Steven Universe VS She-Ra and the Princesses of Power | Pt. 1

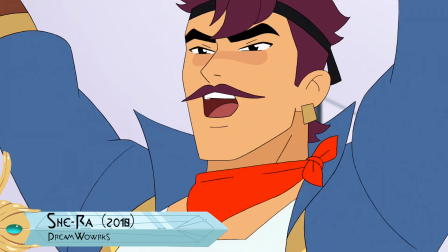(7:39)
It only has a couple musical numbers throughout its four seasons so far, both of which are sea shanties done by Seahawk,
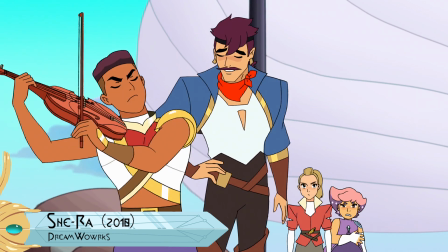(7:44)
say that seven times fast, which is what sailors do so the musical numbers don't seem out of place, unlike Steven Universe, where the characters bounce back and forth between knowing there are musical numbers and not. there is an episode of Shira where they kind of flex on Steven Universe and the musical genre as well yeah it's like they're going hey we can do it too but hey we don't even need to we don't need to because we do it in the writing yeah and I think in that episode Seahawk is trying
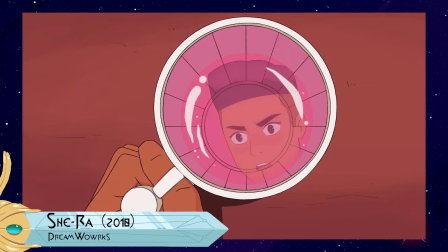(8:19)
to cheer Bo up and he does so through like a song about friendship last time I was here it was with the Doran glimmer and things were great,
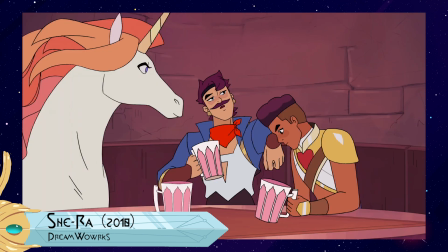(8:27) not like now it is true things are looking dour
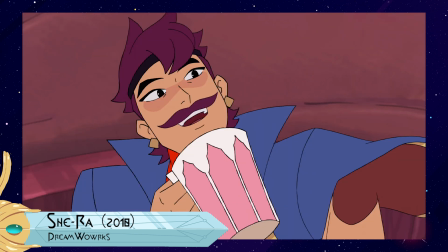(8:33) This drink is extra sour could be the rebellion's darkest hour
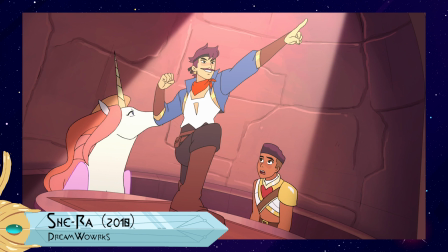(8:44) Nonsense, you know why Yeah, hit it! Cause it's fun to be friends with friends!
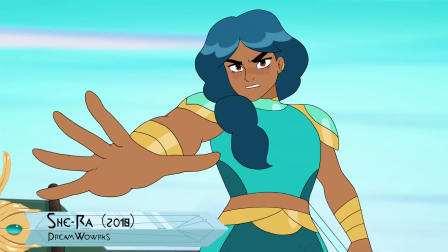(8:52)
By the end of that episode, the song is reprised with Mermista getting her own verse, which only works because her character is known to consume the most media and she's well aware of it being a musical number.
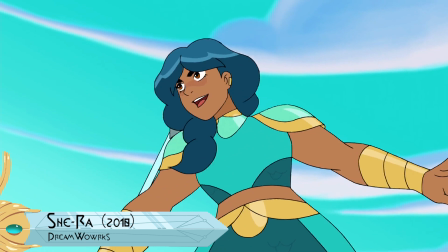(9:01)
The funny thing about She-Ra's musical episode was that the musical numbers didn't develop the characters so much as it reinforced the established feelings.
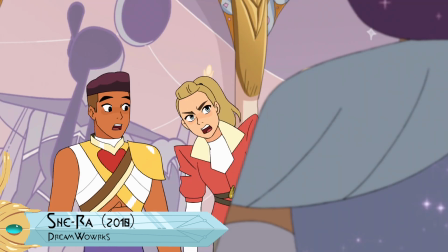(9:08)
And from the beginning of the episode, Glimmer, Adora, and Mermista were all in this negative headspace.
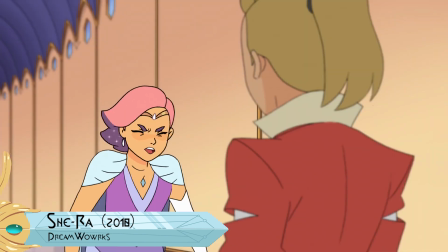(9:13)
Mermista had just lost her entire kingdom. Glimmer and Adora's relationship was rocky because Glimmer kind of told Adora she was the reason her mom was dead.
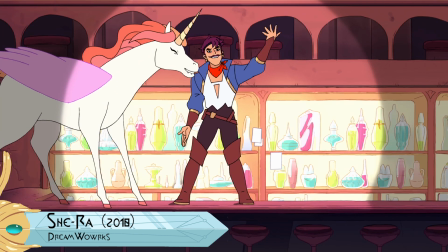(9:23)
Yay. And because Bo is the emotional blue of the trio, his conflicts stem from their feud.
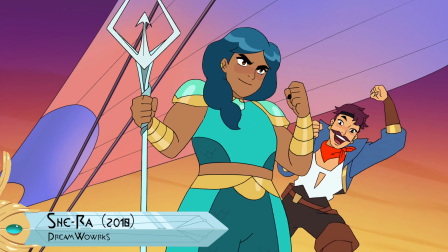(9:28)
So everyone was just supes depressed and through the song only Mermist had changed and that's more commentary on the ebbs and flow of the relationship between her and Seahawk.
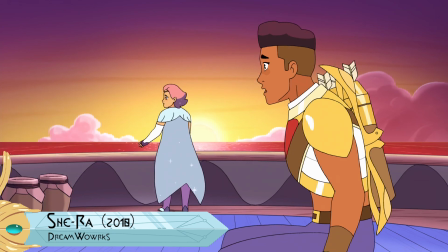(9:36)
On the other hand Adora and Glimmer haven't patched things up because as our dear best friend Spinel has said
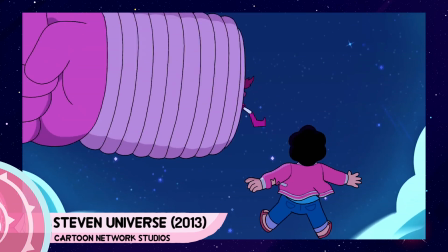(9:42)
You can't just make everything better by singing some STUPID SONG! Like even while they were nailing the appeal of a musical, Shira kinda kept up with its complex writing styles, which they're really good at. Though, if I'm being honest, I can remember the entirety of Obsidian's theme from Steven Universe, but I couldn't tell you whose theme was whose from Shira. I mean, that's not inherently a bad thing. I feel like what I appreciate about Steven Universe's music is that it is like a character in and of itself. And I feel like that's why, this is an obvious one, Steven Universe gets the point. Steven Universe takes its time setting up who each character is, their relationships to one another, and who they are based in that particular society. Because it takes so long to build up each character, by proxy, the audience is spending a lot more time with them and I feel like I know them by the end of that like I become friends with them and I start to care about them as friends in that way yeah exactly and it's like you have things like the cat fingers and fry bow at the beginning of steven universe and not traumatizing at all yeah but it's like it's all dumb and it's all fun but it shows the humble side of steven's world yeah lapis being taken out of the mirror wouldn't feel like anything
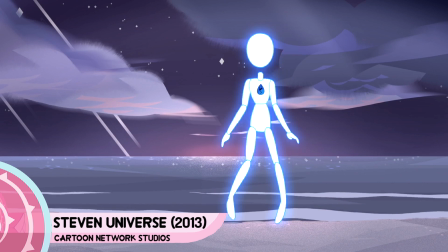(11:10)
if the start of the episode wasn't nonsense because that was what the show was like up until that point.
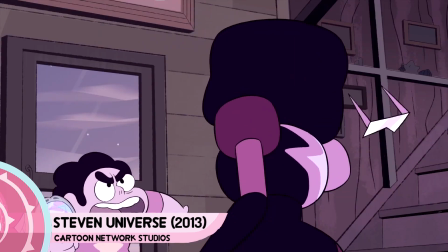(11:15)
Making farting noises into a magic mirror was normal in Steven's world, but once he defies mama and takes the gem, you feel the emotional weight of it.
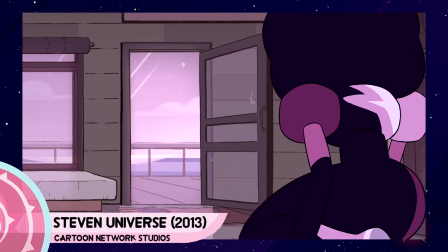(11:24) Ah! Ah! I'm sorry!
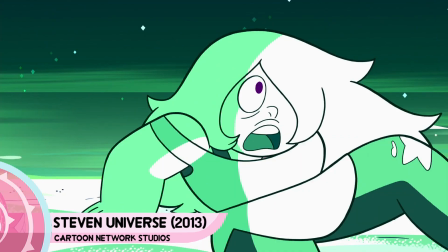(11:27)
Garnet being poofed in The Return wouldn't have been as much of a punch in the face if we didn't set up that she was the pinnacle of strength and the rock of the team.
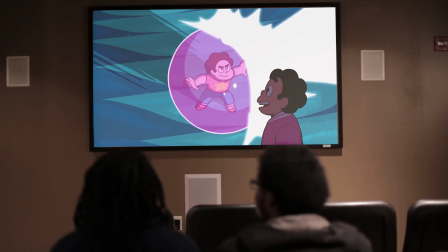(11:34)
It's been, what, six years going on seven since I've met Steven, and there is a pride in me seeing him grow up over that time period.
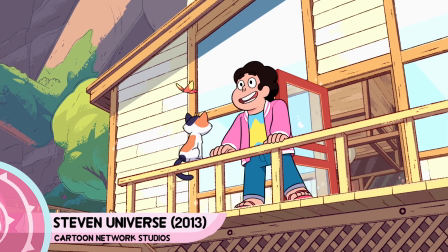(11:42) We did it! Here we are in the future!